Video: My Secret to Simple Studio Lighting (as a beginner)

I think what really helps is that the lantern has a round shape, which means that the light spreads evenly around the room from a lot of different angles.
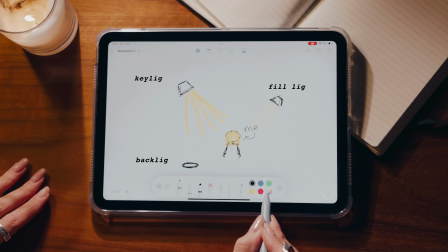[4:13]
But we're not there yet, because if you look at my beautiful drawing, we're still missing a fill light and a backlight.
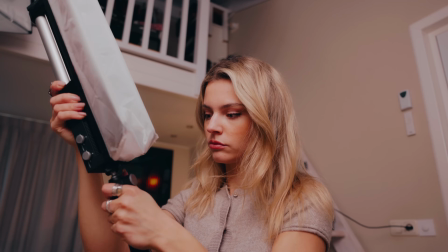[4:20]
Okay, you know what I'm thinking? I might actually place the fill light on a little tripod, just a small one, so I can place it on my desk.
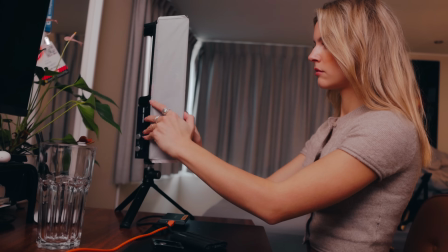[4:28]
Because then it also doesn't take up too much space in my room, because to be honest, I don't have space for another tripod.
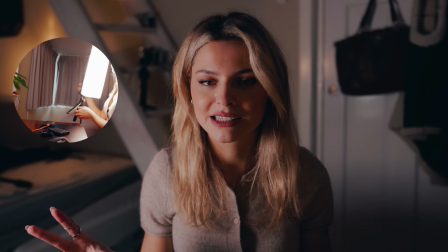[4:36]
This is just the fill light, the C100 coming from the right side.
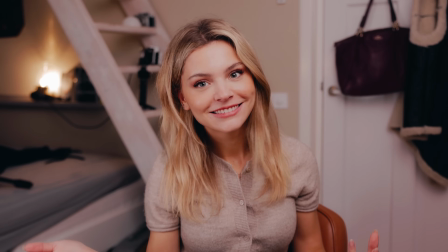[4:40]
This is just the key light, and this is what happens when I add the fill light. I feel like light actually works as if you're drawing or painting. Because we have a subject. Okay, I want to have a little bit more light here on the side. Fill it in a little bit with an extra light. Because let's be honest, I feel like there is so much to learn about lighting and it is so intimidating sometimes. And I'm like, where do I start? But I think we're on the right track. I forget to tell you something. Something I think is awesome about using a key light and a fill light is that you get two little twinkles in your eyes. It is the tiniest detail, but I feel like it just makes it more satisfying to look at a video. There's a little sparkle going on and I look more happy. Although I am very happy, but I think you know what I mean. You get like these little Disney eyes almost. And then now our last and final step, which is the backlight. When I need a tripod, when I go on my travels, I bring this tripod. It is so light, and for a tiny light like this one, it can easily handle the weight of the light. As for the color of this light, I think I'm gonna go for blue. Just because I've got a little ambience light right here and it's sort of radiating orange.
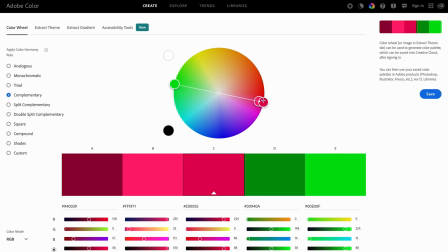[5:51]
I actually made a video about this ages ago as well, about sharing the power of complementing colors and how you can find them, what works best. So if you want to check that out, I've linked it somewhere up here. Now it just looks like I dyed my hair.
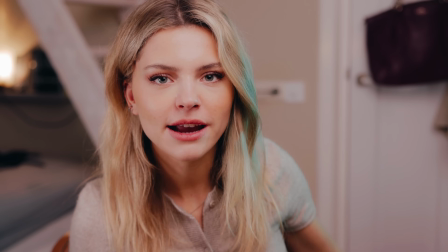[6:04]
I think it needs to come a little bit more from the back. Now it's positioned on the left side of me.
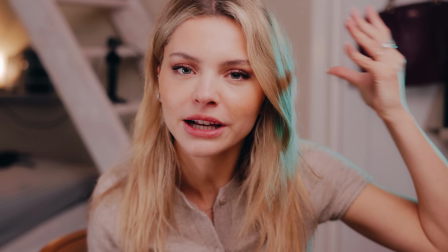[6:09]
I'm gonna use this little diffuser because I feel like it's a bit too harsh now. It looks like I'm in a club.
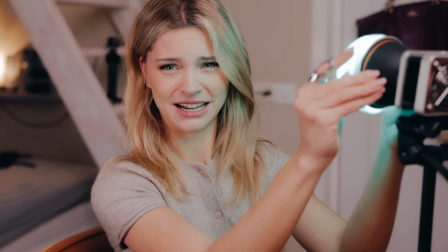[6:15]
Let's attach this little baby. I shouldn't be doing this looking into the light. Oh well.
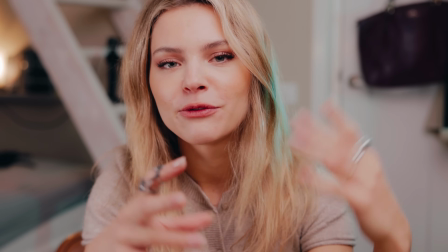[6:19]
But I feel like what would create depth is if my background is a bit darker than I am.
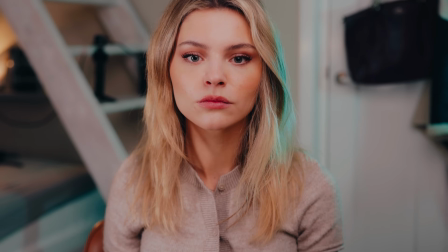[6:25]
So I've just been placing around the lights a little bit, trying different percentages, different strength.
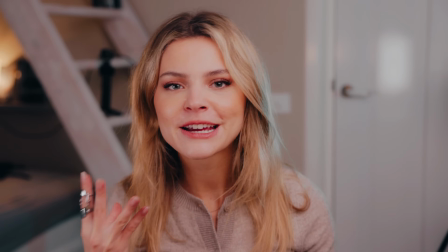[6:30]
And I feel like the base looks good. I'm missing a bit of ambience, a bit of character in this frame. There's not much going on. It's pretty boring to look at, let's be honest. So one of my family members actually passed along these vintage cameras.
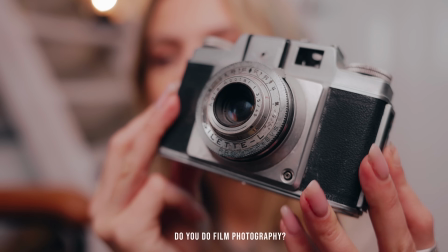[6:45]
I have no idea if they still work, but I think they are beautiful. And I think that these would make such a great accessory in the background of my video.
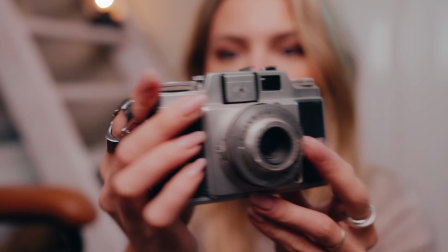[6:53]
But if you've got any knowledge about film cameras, please let me know in the comments which cameras these are, because I have no idea.
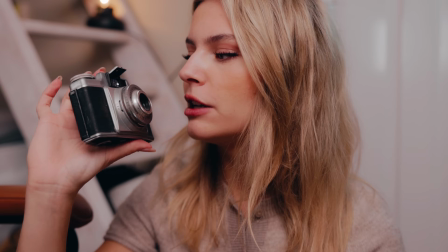[7:00]
I don't know, these cameras will always be a little... Oi! I think it's a flash.
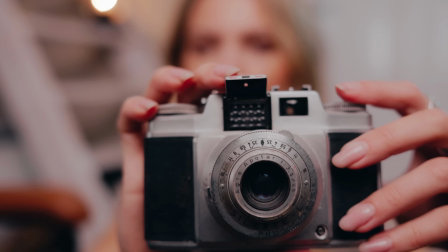[7:06]
It just popped open. I think I pressed something.
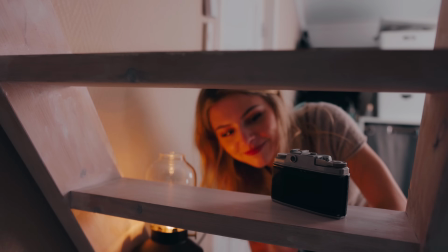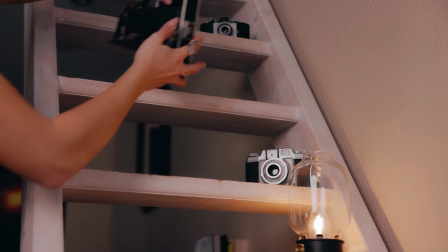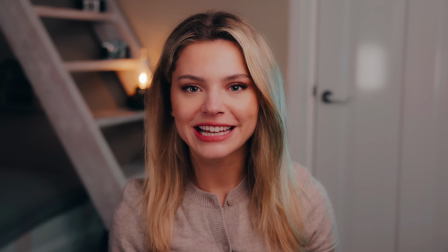[7:23]
And there you have it, my first attempt at a 3-light studio setup. It's definitely not perfect, but it's a huge step up from what I had before. Let me know in the comments if you've got any more ideas on how I can improve this setup even more. You might actually help out someone else as well. And as promised, I'll be giving away a C100 from Sijun Tech to one of you. So these are the rules to enter the giveaway. Firstly, make sure you're following Sijun Tech and Cinepeer on Instagram. Then make sure you're following me on Instagram as well, at In Your Face. And then leave a comment on which type of photo shoot or videography shoot you would use the C100. And make sure to mention your Instagram handle into your comment as well. This way I can announce the winner on my Instagram story at this date and time, so make sure you keep a lookout for that.